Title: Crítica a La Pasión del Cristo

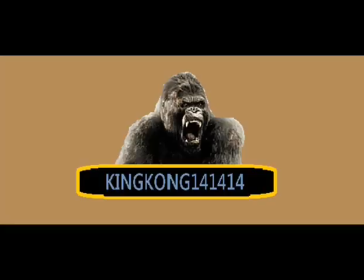Hola compañeros, soy King con 14, 14, 14.
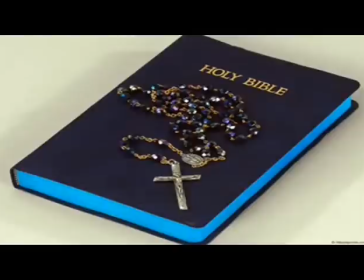Señores, el cine basado en la Biblia nos ha regalado varias obras dignas, otras indignas de la admiración cinéfila,
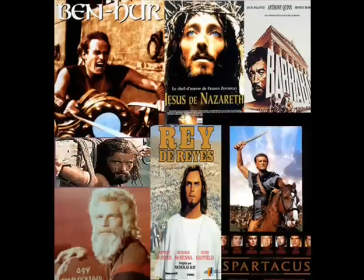pero siempre, algunas de esas películas son capaces de ofrecer mucha calidad cinematográfica.
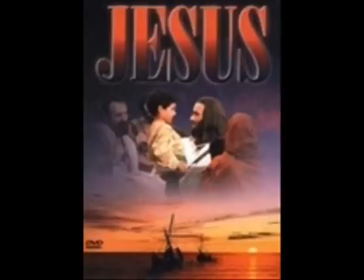A pesar de que soy ateo, no me molesto en lo absoluto ver una película cristiana,
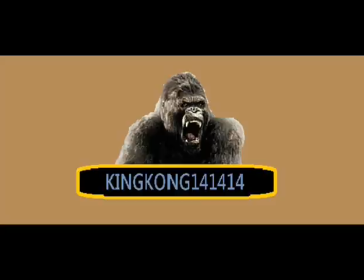mi pasado cristiano me hizo disfrutar algunas joyas del cine que nunca olvidaré, bien sea por lo cautivadora de la historia o por la calidad cinematográfica.
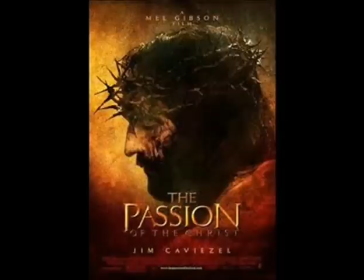Hoy hablaremos de La Pasión del Cristo, estrenada en 2004, dirigida por Mel Gibson. Considerada una de las películas más polémicas de la historia, La Pasión del Cristo en mi opinión también es una de las más infravaloradas, gracias a sus supuestos mensajes antisemitas y todo en torno a la crudeza del film,
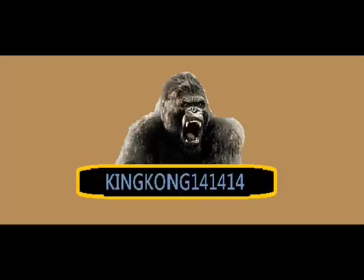hacen que muchos críticos la odien. Yo como buen amante del cine, daré mis razones por la cual considero que...
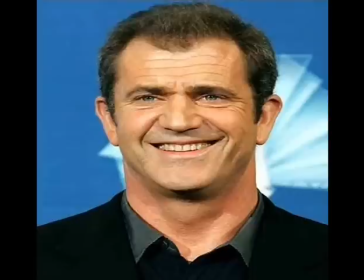Bueno, mejor vean la crítica. La intención de Gibson era hacer la versión más realista de la historia de Jesús, bueno,
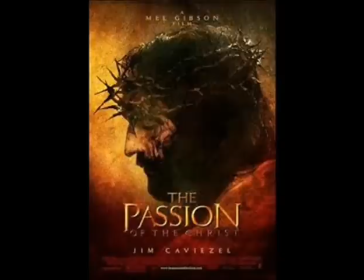de sus últimas 12 horas, y creo que para empezar a Gibson le resultó un éxito porque obtuvo lo que esperaba.
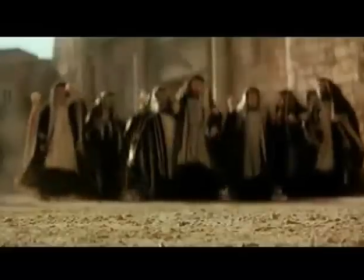Primero un resumen de la trama, la película nos cuenta la historia de las últimas horas de vida de Jesús, su captura, su tortura, y su crucifixión.
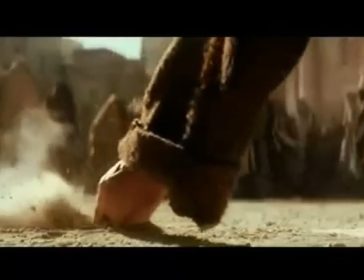Más la resurrección, el resto, creo que ustedes ya lo conocen.
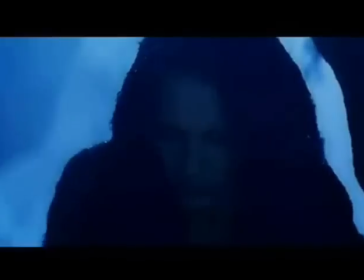Una de las razones por las que se ataca esta película es por la historia, pues no es ingeniosa, es lo mismo que hemos visto muchas veces. Pero la diferencia es que esta película se toma muchas libertades, algo que Gibson prometió.
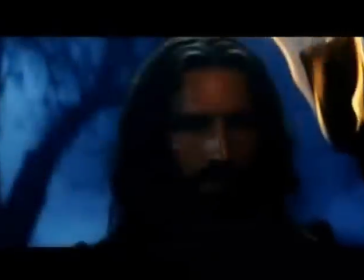Gibson, en mi opinión, es muchísimo mejor director que actor, y esta película es la prueba.
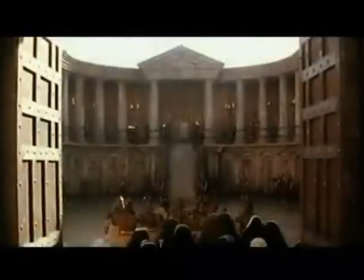En mi opinión, La Pasión del Cristo está muchísimo mejor dirigida que la mismísima Corazón Valiente,
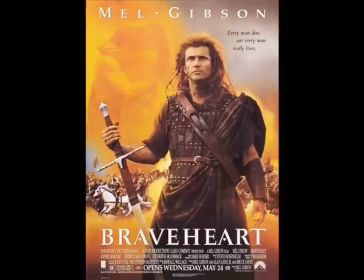y aunque es mejor película que esta, La Pasión del Cristo tiene mucho que demostrar sobre la dirección de Gibson.
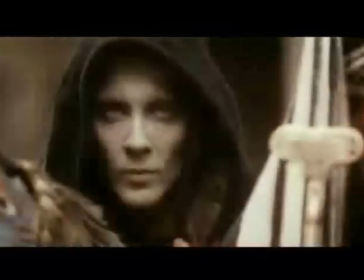El metraje es altamente disfrutable, con un gran diseño de producción que es ambientado casi sin defectos en la Jerusalén antigua,
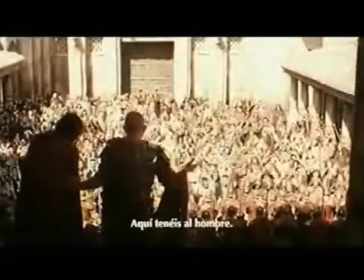los extras como muchedumbre con sus cosas cotidianas, hacen el ambiente. Y claro, no podían faltar los actores principales, en la que debo elogiar que los actores sean completamente desconocidos,
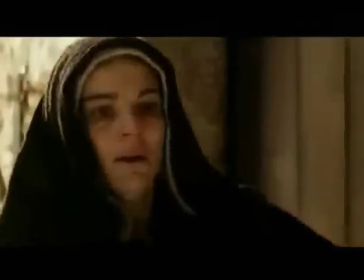lo que hace a la película más auténtica, sobre todo porque Gibson sabe dirigirlos muy bien,
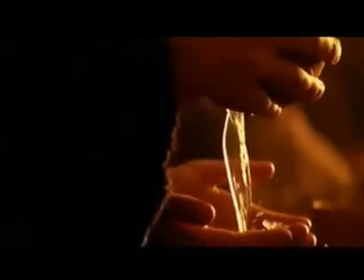es capaz de hacer que los actores se vean naturales sin tener la mala suerte de sobreactuar. Todo ello mezclado hace una de las películas mejor dirigidas que he visto. Pero a eso no era lo que iba.
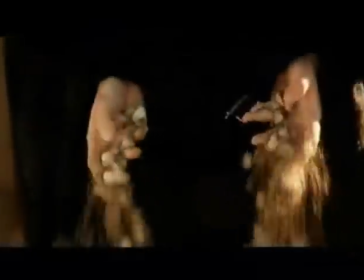Las libertades crudas de Gibson son impecables, ya que es capaz de meter al espectador completamente en el sufrimiento del personaje principal.
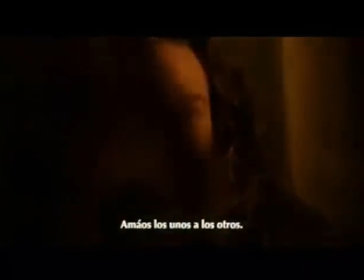Jesús básicamente es un personaje torturado y entregado a su misión de salvar al mundo de los pecados.
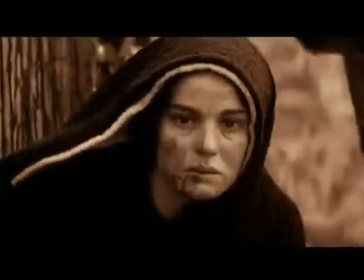Hacerlo derramando toda su sangre por ello. Pero todo eso es mostrado en la película de forma cruda, casi gore. A pesar de ser el aspecto más criticado, pienso que es una de las fortalezas de la película,
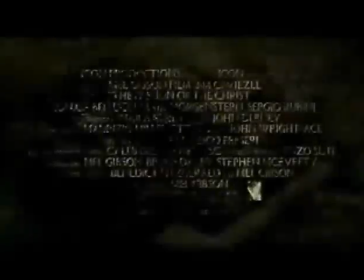ya que nos carga y nos estremece el alma estas escenas, sobre todo si eres cristiano, sufrirás junto con Jesús todas sus torturas.
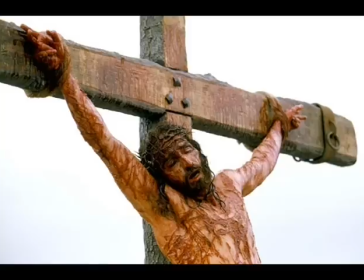La escena de la flagelación es una de las escenas más perturbadoras, es fuertemente cruda, cruel, despiadada, pero aún así,
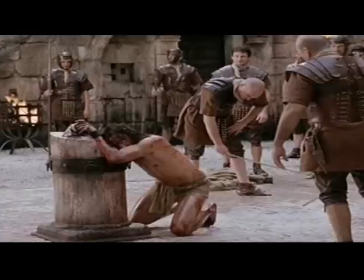artísticamente preciosa, y magníficamente bien filmada, ya que es una gran carga emotiva en la película. Eso es bueno, porque esa era la intención, hacer sentir al espectador el verdadero sufrimiento de Cristo,
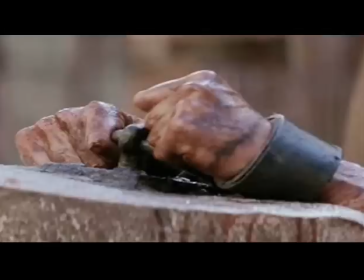perturba e impacta, cosas que pocas veces se logra en el cine. Esa era la intención, que el espectador se impactara por el sufrimiento de Cristo, algo así como para fortalecer la fe, algo que me imagino, es el orgullo de Mel Gibson.
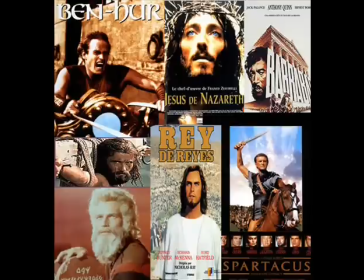Estábamos acostumbrados a películas de Jesús en la que su crucifixión era algo bonito, pero Gibson rompe con esa belleza, y muestra una realidad más terrible,
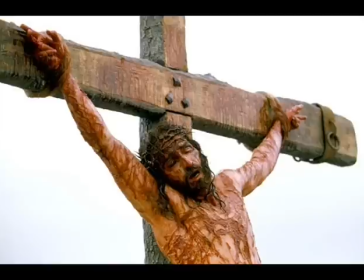algo que según él, era para demostrar, que el sacrificio de Jesús era valioso y que tuvo que sufrir mucho para salvar los pecados del mundo, algo muy cristiano de su parte, que en mi opinión, consigue con esta película hacer que el espectador, sobre todo si es cristiano, sentirse muy mal con el sufrimiento de Cristo, algo que podría quizás,
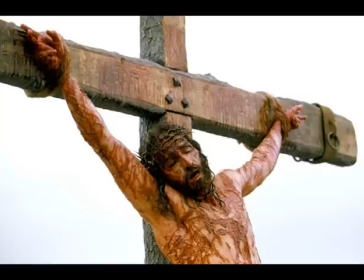fortalecer su fe.
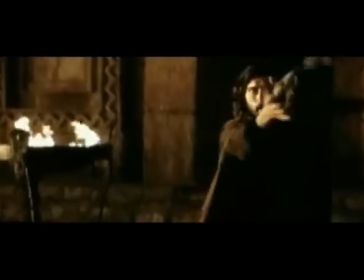Gibson hace que el espectador se mantenga pegado en la película, y emocionándolo constantemente,
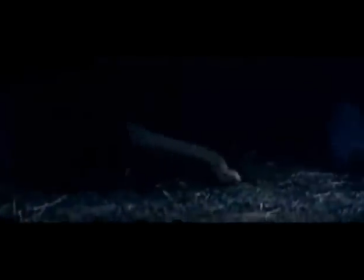ya que la película es todo un clímax, desde que empieza hasta que termina.
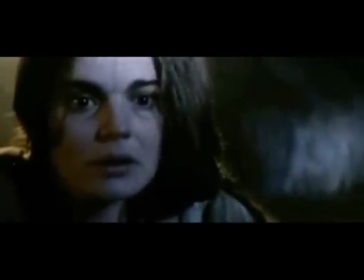A pesar de que la historia ya la conocemos, el espectador es constantemente observador en la película,
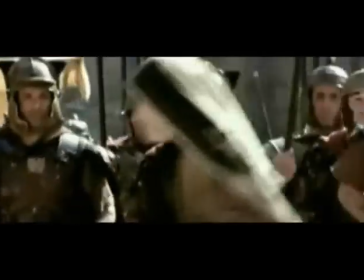cosa que logra Gibson desde su impecable dirección, la captura de las emociones y grandes puestas de escena.
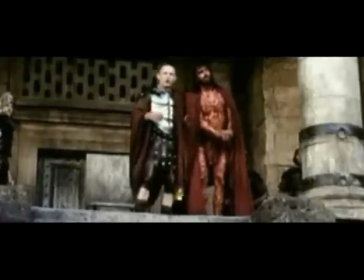Un gran acierto fue grabarla en arameo y latín, los idiomas hablados durante la época,
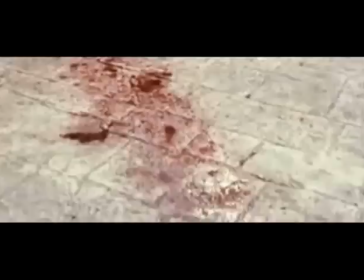que hacen que la película sea aún más auténtica, y sea una experiencia aún más excitante.
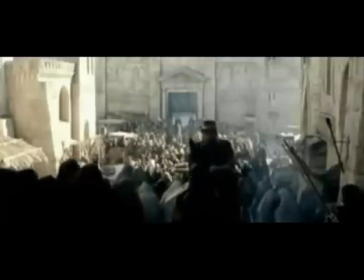La dirección, es la gran fortaleza de la película, pero ¿es solo lo que posee?
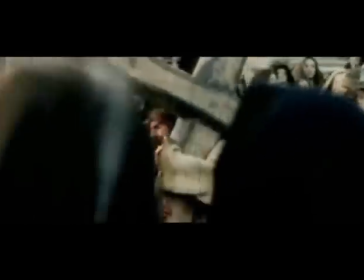La película también tiene un buen guión. ¿Cómo hacer que una historia que se ha contado tantas veces gane interés?
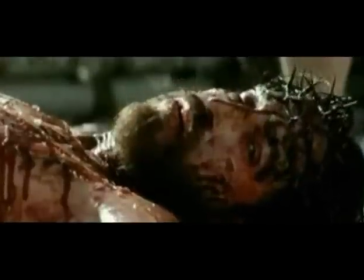Bueno, Gibson no recurrió a suposiciones, ni a rumores, optó por algo más interesante sin alterar la historia,
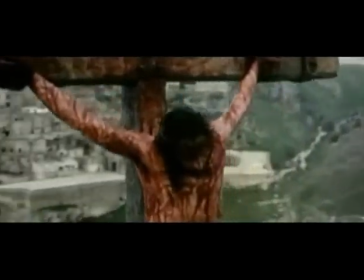enfocar más las emociones, personalidad y desarrollo de personajes secundarios.
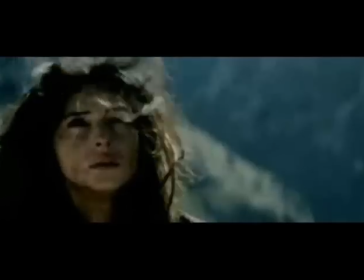Mantener el interés en la historia por varios recursos, las magníficas escenas en que Jesús es torturado, golpeado, humillado,
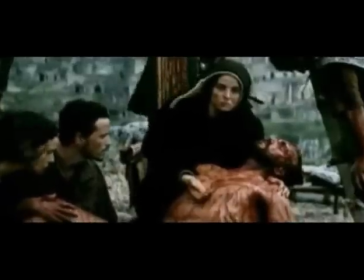el espectador no deja de sentirse triste, conmovido, compasivo, y terriblemente afectado por la forma en que Jesús es tratado.
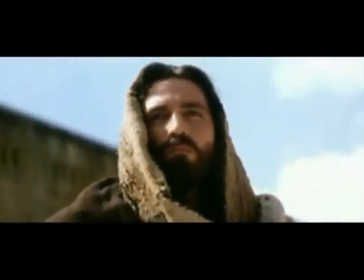El personaje de Jesús, interpretado por Jim Caviezel, no es una gran maravilla frente a otros Jesús, pero todas las injusticias por las que pasa no es posible no sentirse terriblemente afectado por su situación.
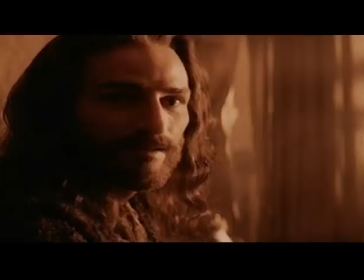Una cosa que se ha criticado de la película es que casi no hay enfoque en su personalidad. Yo no estoy de acuerdo con ello. El personaje cada vez que habla expone su personalidad, sobre todo la bondad y el perdón a pesar de todos sus tratos,
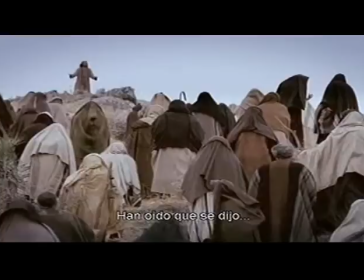y todo eso es ayudado mediante flashback, que son la gran fortaleza del personaje en unas magníficas escenas, extraordinariamente bien dirigidas en que Jesús da el sermón en la colina, en donde habla de amar a los enemigos.
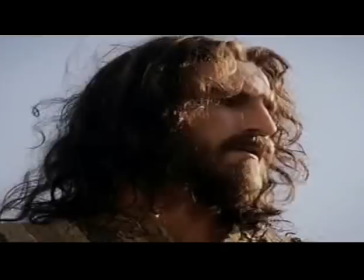Hay situaciones que al personaje le ocurre y eso le recuerda ciertas situaciones que ya ha pasado.
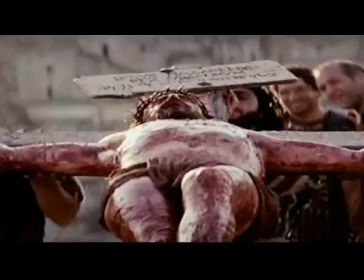Una de las escenas más emotivas es cuando este es crucificado, en la que mientras lo crucifican nos muestran unas espirituales y muy cristianas escenas de las enseñanzas de Jesús en la colina, y en la última cena,
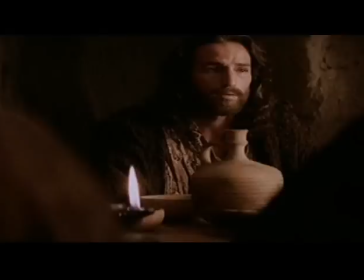en la que les dice a sus discípulos que se amen los unos a los otros. La fidelidad de las escenas, combinar el sufrimiento con enseñanzas mediante flashback, es un acierto más que espectacular en la que Gibson hace que la emotividad y la majestuosidad de las escenas de los momentos claves de la película se equilibre entre buen cine y espíritu cristiano.
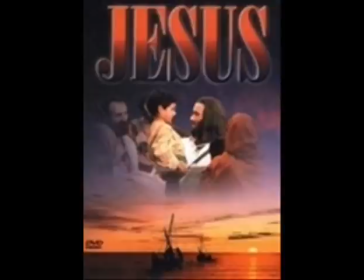Cuando uno ve las tradicionales historias de Jesús, casi todo el enfoque es hacia él, y es completamente entendible. Mel Gibson se olvida de los discípulos, y le da enfoque a las emociones y a dos personajes.
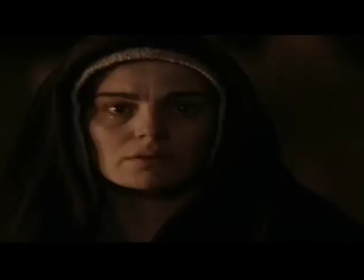María, la madre de Jesús, es uno de los personajes mejor desarrollados de la historia del cine basado en la Biblia. ¿Por qué digo esto? En la mayoría de las películas sobre Jesús, María es simplemente un personaje más de la película, y no se le toma muy en serio, solo se le coloca como la Virgen milagrosa que se embarazó del Hijo de Dios.
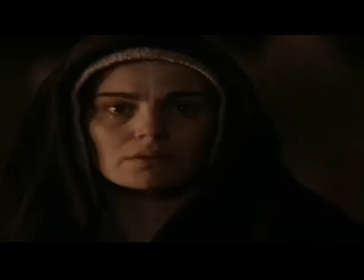Pero la madre de Jesús de esta película, es el vivo reflejo de una verdadera madre.
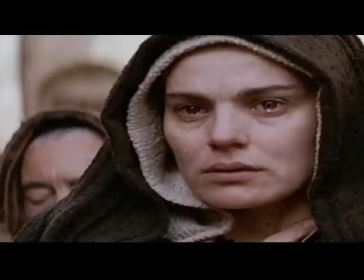Ella se siente perturbada, en realidad sufre mucho por lo que está pasando su hijo. Se mete en la piel de él, y sufre cada golpe que le dan. La película refleja con gran realismo y emotividad, el sufrimiento de una madre por las torturas a su hijo.
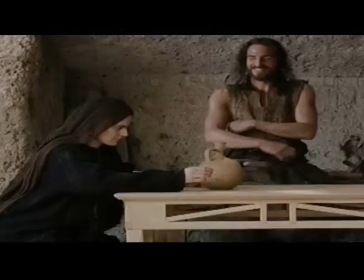Protagoniza momentos tiernos en flashback con Jesús, y en la escena de la flagelación,
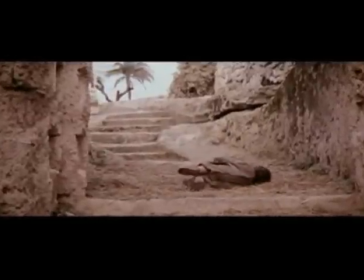no rompe en llantos sino que mantiene los ojos llorosos mientras escucha y siente los golpes de los soldados romanos a Jesús,
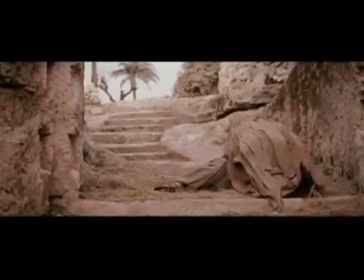y se pregunta cuándo terminará esto. Pero la escena más espectacular, es aquella en donde ve caer a su hijo con la cruz y ella corre hacia él,
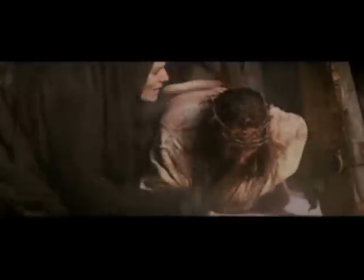recordando una escena similar cuando Jesús era un niño, en una de las escenas visualmente más hermosas que he tenido el placer de ver.
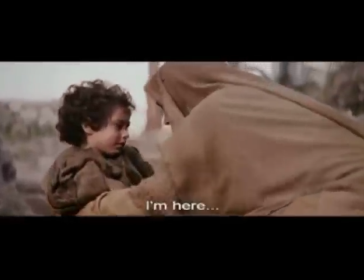María es definitivamente en esta película, una auténtica representación de una verdadera madre.
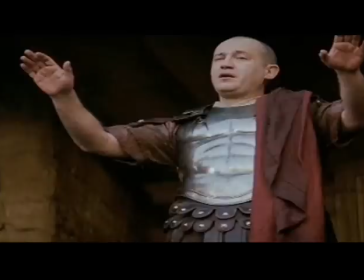El segundo es Pilatos, el gobernador romano de la provincia de Judea.